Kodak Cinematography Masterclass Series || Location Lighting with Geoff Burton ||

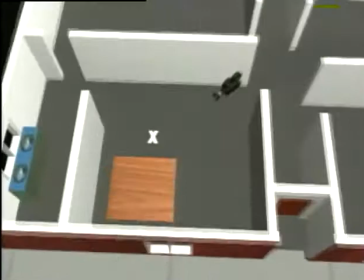[17:27]
The next day, the first set was in the dining room. Natural light was coming from the windows looking onto the street, but unlike the first day's shoot,
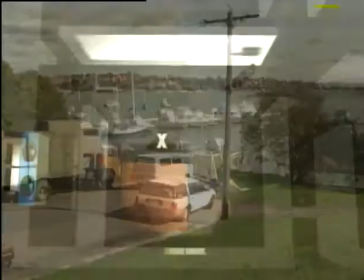[17:36]
it was a bright, sunny day outside, and this presented a new set of problems. This is a perfect example of what happens when you come back to continue a scene,
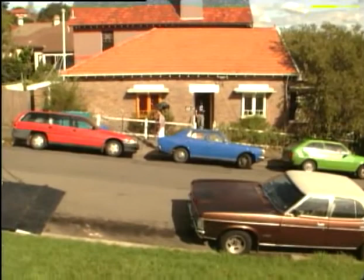[17:45]
and it's not only a different time of day, but streaming sunshine through the window and absolutely nothing like
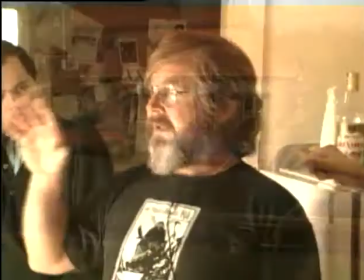[17:52]
the situation we left on the first part of the scene now in this case we've already committed ourselves to
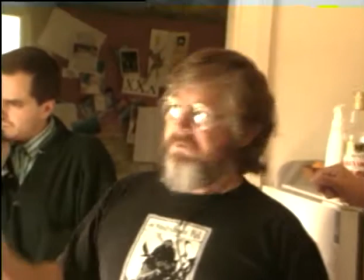[17:58]
a look for the scene we've already shot the first part of it we need to maintain the continuity for the next part of the scene so
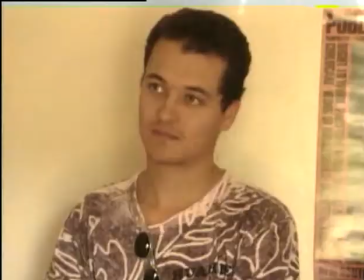[18:05]
that the drama is believable that she leaves that part of the house and moves to this part of the house and and the feeling is that it's
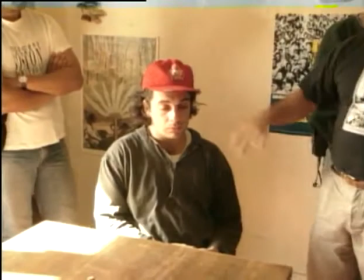[18:12]
continuous time now if we face him this way so that the only bit of light that's hitting him is through this window and we've got absolutely nothing on his face.
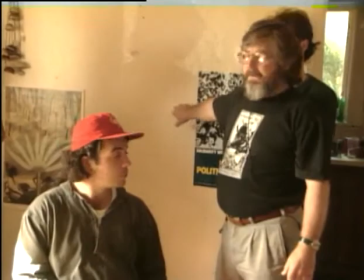[18:20]
We managed to keep light in this background minimal
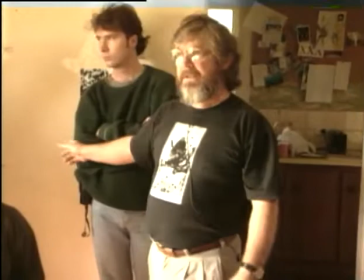[18:24]
so that unlike the lounge room where we were using those white walls in order to get an outline of his face against it without the film,
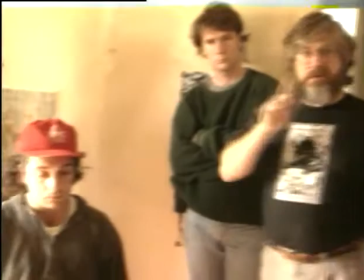[18:32]
we try and keep this side of his face dark.
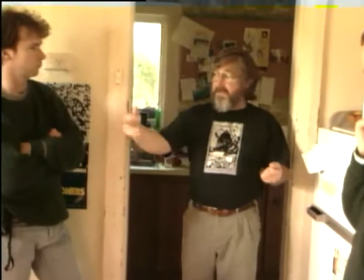[18:35]
That would then give us an excuse for when she comes in with it with a coffee to be aware of the fact that she can hardly see any detail on his face,
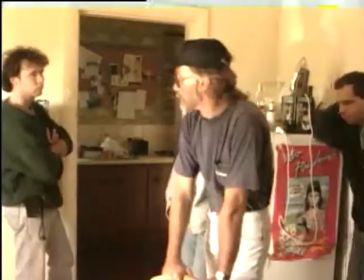[18:43]
so it would turn on a light, OK? So this helps me with the drama of the scene to suggest that it's getting lighter.
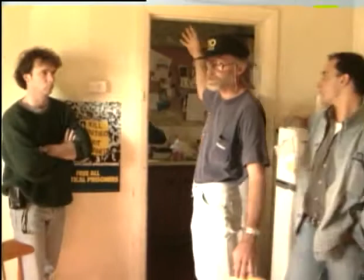[18:50]
Now what we're going to work out, the difficult thing we're going to work out, we're going to have a practical here. We want a tungsten light source, as though it's coming from that practical.
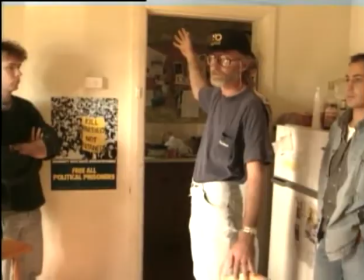[18:59]
We've got to work out what we're going to put there and how we're going to keep it out of shot.
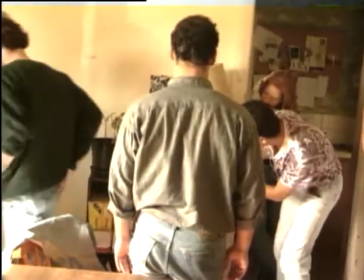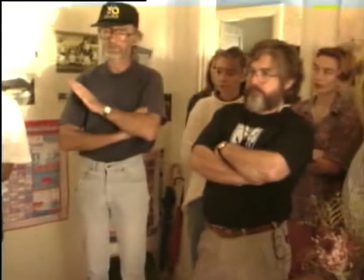[19:10]
At this stage of a log through, I would, as a gaffer,
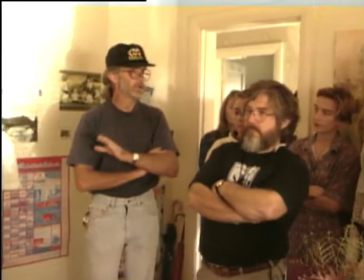[19:14]
I would be expecting the DOP would the operator or whoever to have a basic shot lined up through a Chewie and then you could say what's your top of frame.
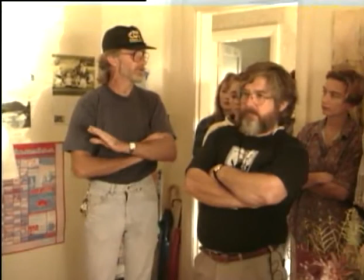[19:23]
As a DAP it's not up to you to know how to read the lamp,
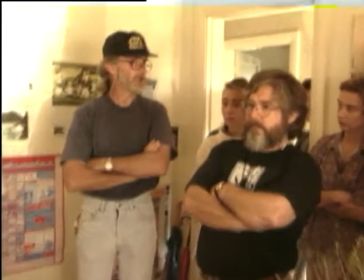[19:28]
it's just sort of basically you should be able to tell the gaffer that's where you want the lamp and that's going to be out of shot and it's up to the gaffer to work out how he's going to
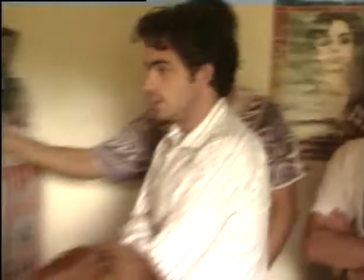[19:35]
get it there. Just as far as to the cheat, maybe for here I'll mix it more.
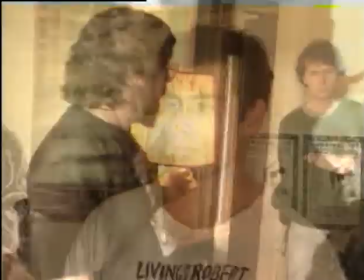[19:43]
Okay, so she would turn the light on from the side.
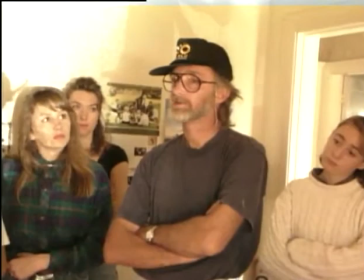[19:48]
It seems to me there's a lot of concern about restructuring a whole scene because of a very simple lighting problem.
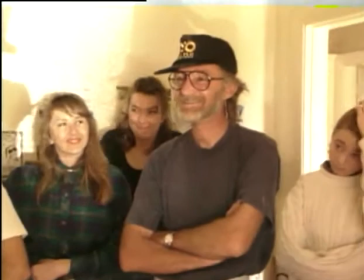[19:55]
Okay, well we're holding back your obvious solution until we discuss all the other possibilities.
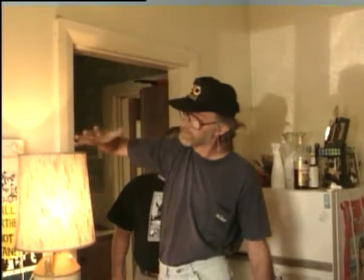[20:04]
What I suggest we do is just put a polecat across here and rig a redhead or something.
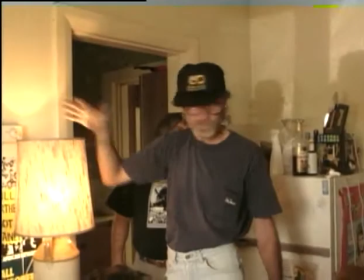[20:09]
It's just above frame, it's still coming from this practical in all intents and purposes, it's still backlighting them and it's solved all your problems.
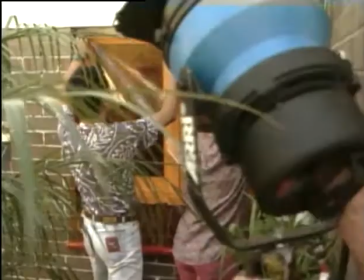[20:21]
To suggest the late afternoon light, 85 gel was put on both the kitchen and dining room windows so the natural daylight in shot would be warmer.
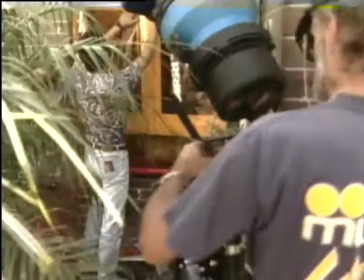[20:30]
A cine-par was shone through this to give the background light in the kitchen some direction.
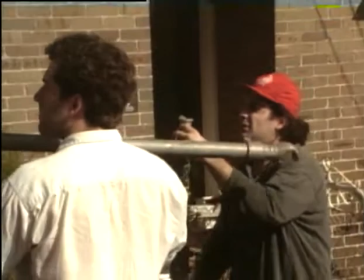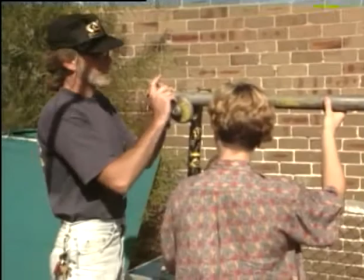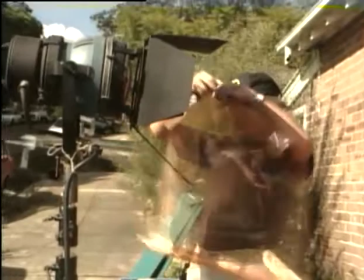[20:45]
Another cinnipar directed light through the dining room window to where the actors were sitting.
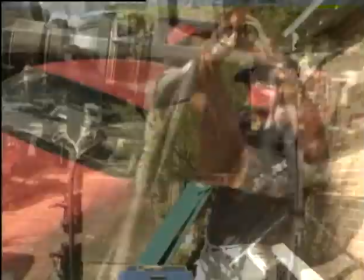[20:50]
Half 85 gel was used to keep the source warmer than the daylight coming naturally into the room.
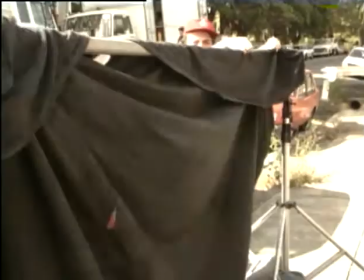[20:56]
A large black was erected on C stands to block the direct sunlight that was going through the window.
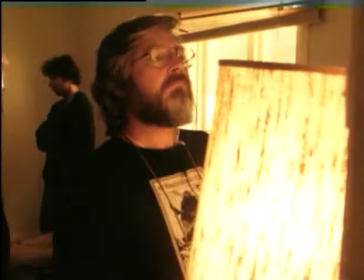[21:04]
A photocrescentor was put in the practical lamp. As the lamp was in shot the The bulb was sprayed down on one side to reduce its intensity.
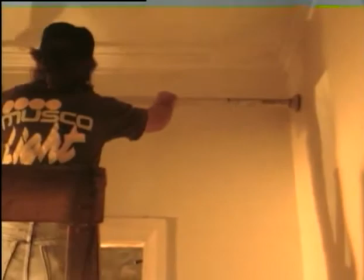[21:15]
A 12-foot polecat was used to mount a redhead above the lamp.
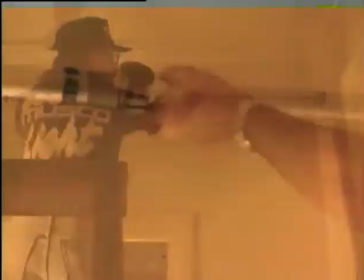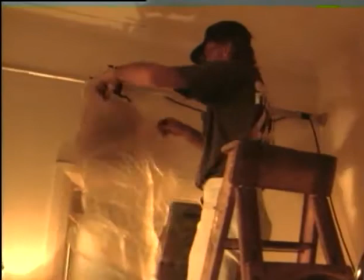[21:24]
Straw-colored gel and shower curtain diffusion were used to match the light coming from the lamp.